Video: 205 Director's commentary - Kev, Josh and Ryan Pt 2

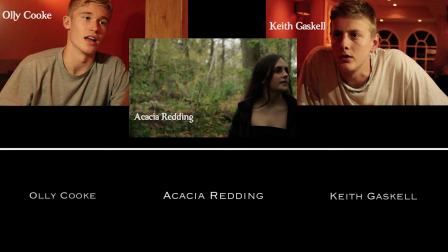4:07 After some feedback, however, we decided that the titles would look better in a separate shot on their own, which encouraged the piece to incorporate more conventions of a trailer rather than an opening title sequence. Although Snatch uses freeze frames to introduce the actors, we believe that a black background with a hard,
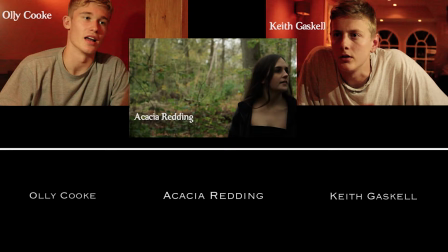4:23 white-coloured font would make the names more prominent and idiosyncratic, which is important for the characters as they are the most important factor of the film's narrative. Furthermore, the black and white colours are binary opposites, which emphasise the element of good versus evil within the storyline.
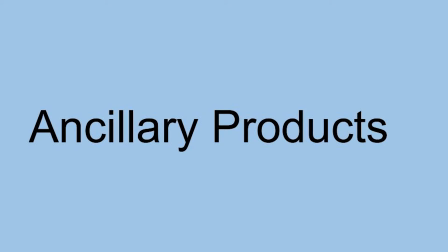4:39 The purpose of our poster is for it to act as part of our promotion and attract/inform audiences about the film.
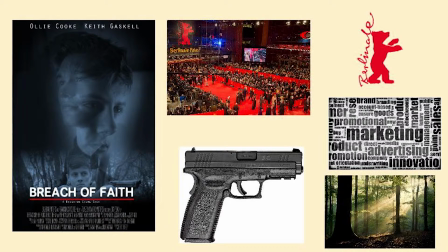4:47 For example, our poster features guns in a forest hinting at the conventional themes of our narrative, because that mise-en-scène is synonymous with British crime films. It also acts to create hype and buzz. We will release the poster around December
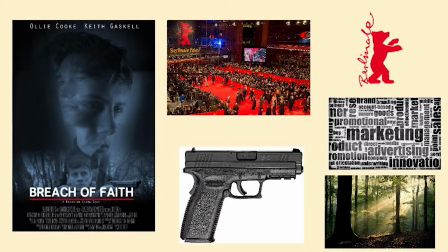5:04 2015/January 2016 because our film premieres at the Berlin Film Festival, which will run from the 11th to the 21st of January 2016.
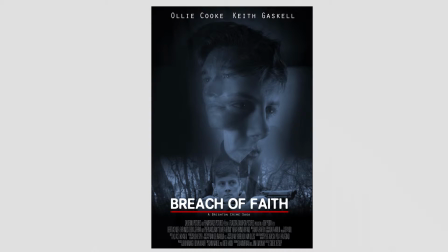5:13 Our poster conforms and uses traditional crime film codes and conventions. Upon discovering Heat's poster with my group during our research phase,
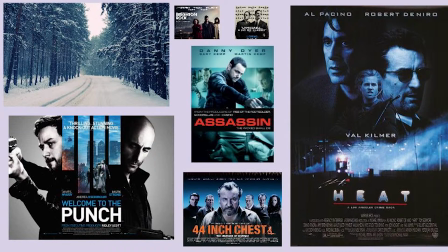5:21 we all really liked it and decided I would model our poster around it, incorporating pastiche. I also thought it could act as a form of homage using intertextuality to Heat's, as we didn't have many postmodern elements in our trailer.
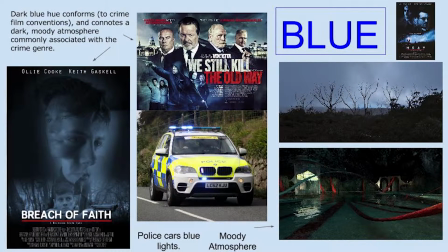5:35 When I was creating the design, I knew I wanted to use and develop Heat's style. I used a dark blue hue because it conforms to crime film conventions and connotes a dark, moody atmosphere commonly associated with the crime genre. Blue is also a typical convention of crime films.
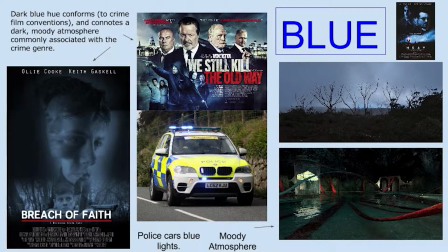5:53 Furthermore, it suggests the police because of the blue lights their vehicles use, and Heat's poster uses it as well.
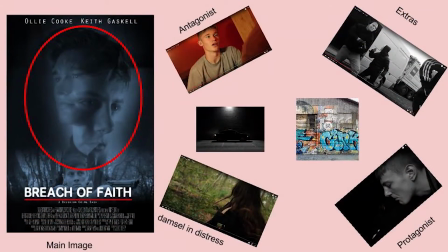5:59 I then created the main image for our poster. This too conforms and uses conventional crime film poster conventions because it is based around the characters and photography. The photography includes guns, casual clothing, gritty locations, low-key lighting, etc.
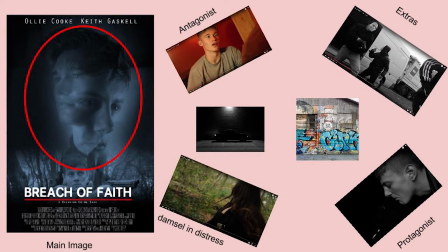6:17 The appeal of the characters is to intrigue, inform and entice the audience. For example, Heat's features extremely successful Hollywood stars, whereas ours features up-and-coming rising stars, which acts as a USP.
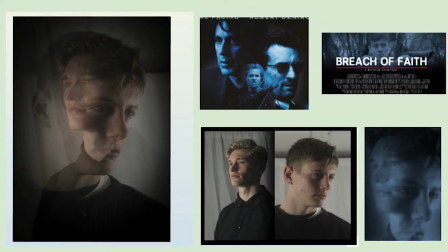6:31 Just like Heat, our two main characters emerge to create the basis of the poster. This iconography hints at the narrative because it suggests the two characters are interlinked. The image at the bottom also conforms to traditional crime codes and conventions because it depicts our main character with a gun.
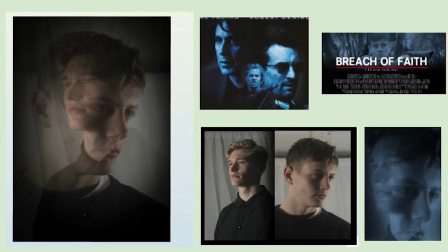6:49 This too hints at the narrative, but also the genre.
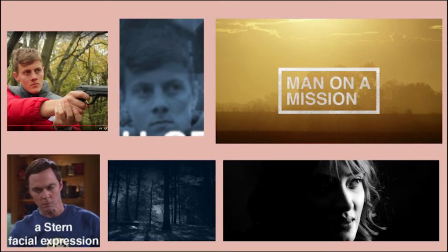6:52 There are other aspects of mise-en-scène that we use to conform, such as his extremely stern and focused facial expression, which reinforces the tagline because it gives the impression he's a man on the mission. The location. Woods are synonymous with crime films for where someone is buried and killed.
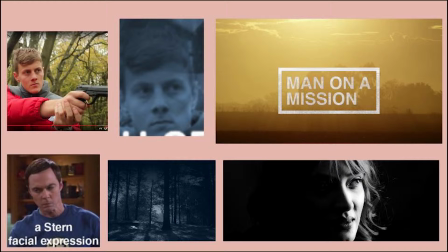7:10 In addition, isolated locations like that are where crime films are concealed. Low-key lighting, a lighting pattern that uses chorizo in the frame to unnerve the audience. This implies that the dark themes throughout the film, the man holding a gun,
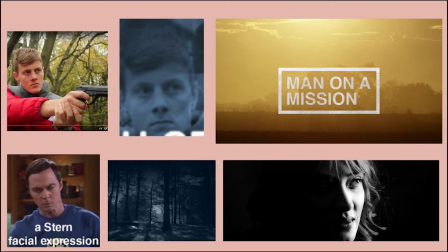7:27 his posture, body language and position are very stiff and rigid, which implies conflict.
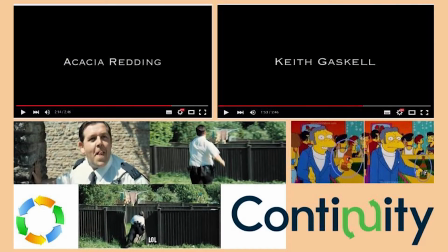7:33 For example, he could be aiming a weapon. Regarding the font, I decided to use the same font from the trailer for actors' names on the poster. This was to help with continuity and is another aspect of our poster that conforms to traditional codes and conventions.
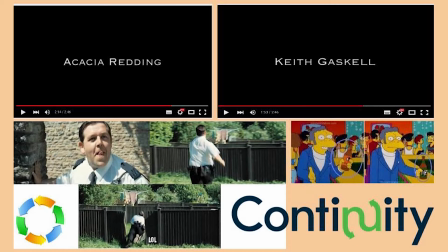7:49 Just like how the font itself is strong and hard. However, we did challenge codes and convention in relation to the title font.
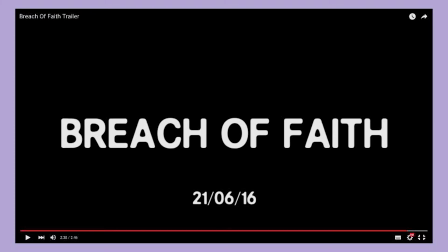7:58 Usually British crime films use gritty, bold, hard, straight lettering and fonts.
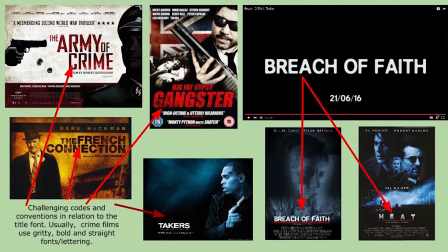8:03 However, I decided to use the font that my group had chosen for the title in the trailer to help with continuity because it was the same as Heat's, and not to conform to codes and conventions.